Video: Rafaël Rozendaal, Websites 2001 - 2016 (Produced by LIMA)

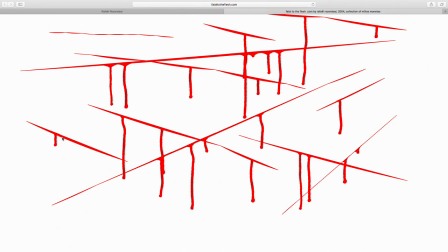991s
And if you move fast, the width of the gash is a little bigger. If you move slow, it's thinner and it's more segments. And if you move fast, there's a bigger chance of a drop of blood. And if you move slow, there will hardly be blood.
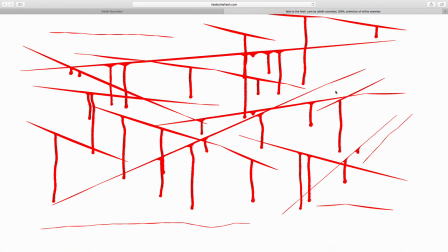1011s
So it's a little bit like a drawing tool, but with blood instead of just a line.
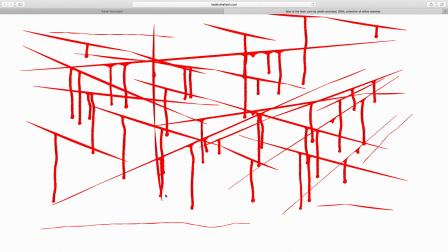1020s
It's a drawing tool, I would say, that is to create straight pieces. It's not a free-form drawing tool. You cannot just... And this was to emphasize the idea of cutting, because you usually use a knife to make straight lines.
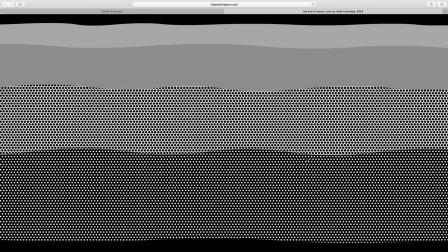1041s
The next website is The End of Reason. It's based on a Liechtenstein painting called Seascape Number 2. The original painting is in color, but I found the painting in a black and white book, and I thought to
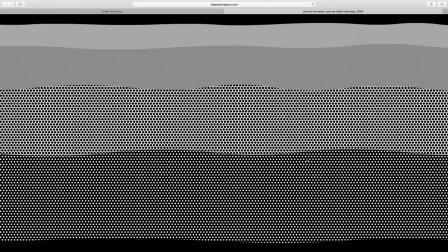1056s
animate it because the Bende dots are very static, and then I'm animating the surroundings of the Bende dots, but they stay in place. So in this case, there are sine functions with the randomness aspect.
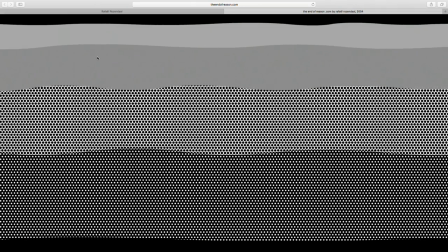1072s
There's different points that describe the line, and they move from some of the lines move from left to right, and others move from right to left.
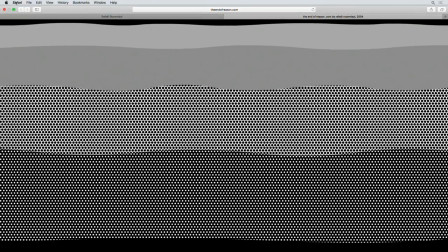1081s
And this is a piece that the content was actually in bitmaps.
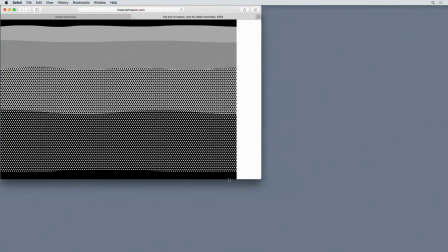1088s
It had better performance. We tried it first in with vector content, but it was too difficult for computers at the time.
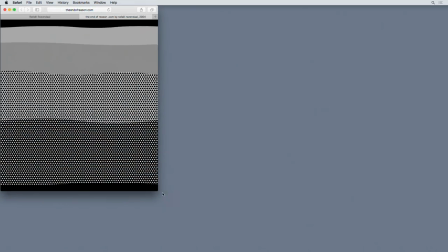1096s
But the resolution is quite high, so you don't notice the pixels of the bitmap.
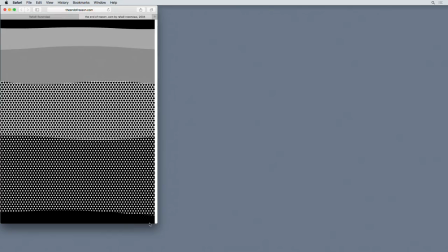1102s
But in the future, if it's restored, the Bende dots could easily be coded in vector.
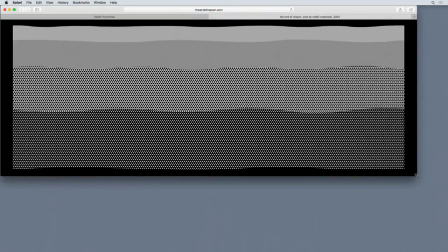1109s
I think the computer would be fine. If you scale it this way, you see the edges.
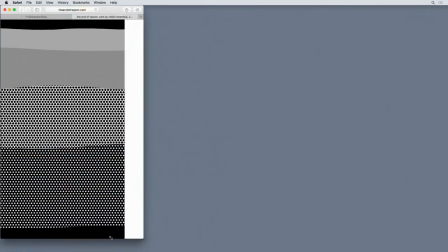1114s
You're not supposed to see that, so that's a mistake. But usually people don't browse like this.
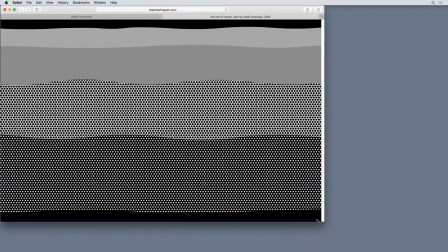1121s
So the work adapts. Its proportions stay the same. And if you make a very narrow browser, it just cuts off left and right.
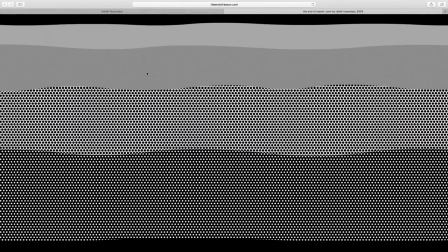1131s
There's no ideal size to watch the work. It's whatever the user wants.
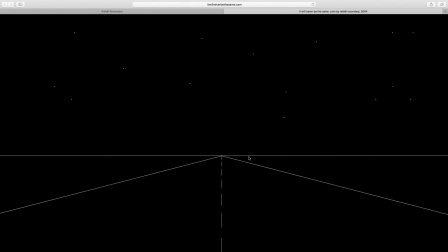1141s
The next website is itwillneverbethesame.com. We see an abstraction or a simplified version of a road at night, a landscape, and if you press,
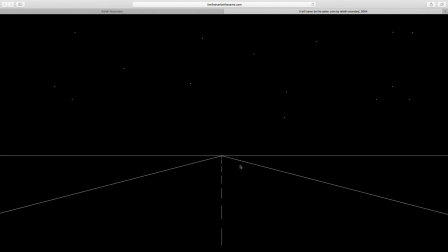1154s
you give a little bit of gas, as if you step on the gas of the car, and if you hold it, you start driving. And the idea of driving is simulated by a line in the middle of the road and a little bit of trembling. The faster you go, the more it shakes.
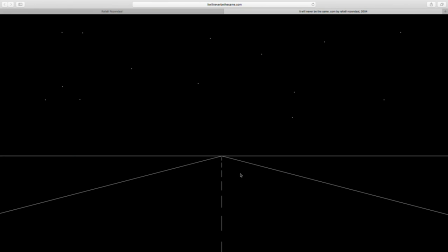1172s
And everything shakes, even the stars, which doesn't make sense, but it just gave the best suggestion of movement. And so if you hold the mouse down, you're just driving straight. If you hold it down and move the mouse to the right, the road turns to the right, so you can keep driving.
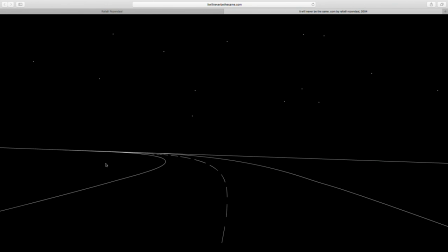1190s
If you move the road to the left, the road turns to the left. So it's like a driving game that adapts to your needs instead of it asking you where to go. The way it was made is that I drew this scene in a 3D program and then traced all the frames.
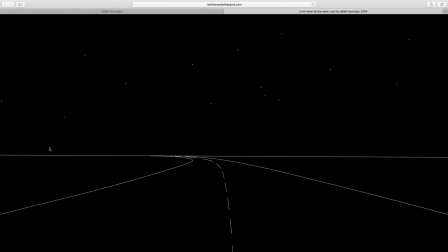1210s
So I traced all the frames from left to right and copied that from right to left. And then it just goes to those frames. And I think this line was created dynamically. I'm not sure how it was done in code, but this is what it's supposed to look like.
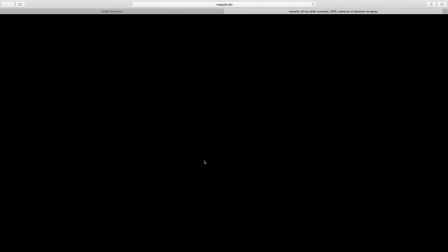1231s
And the next website is nosquito.biz in the collection of Sebastian de Ganay from 2005.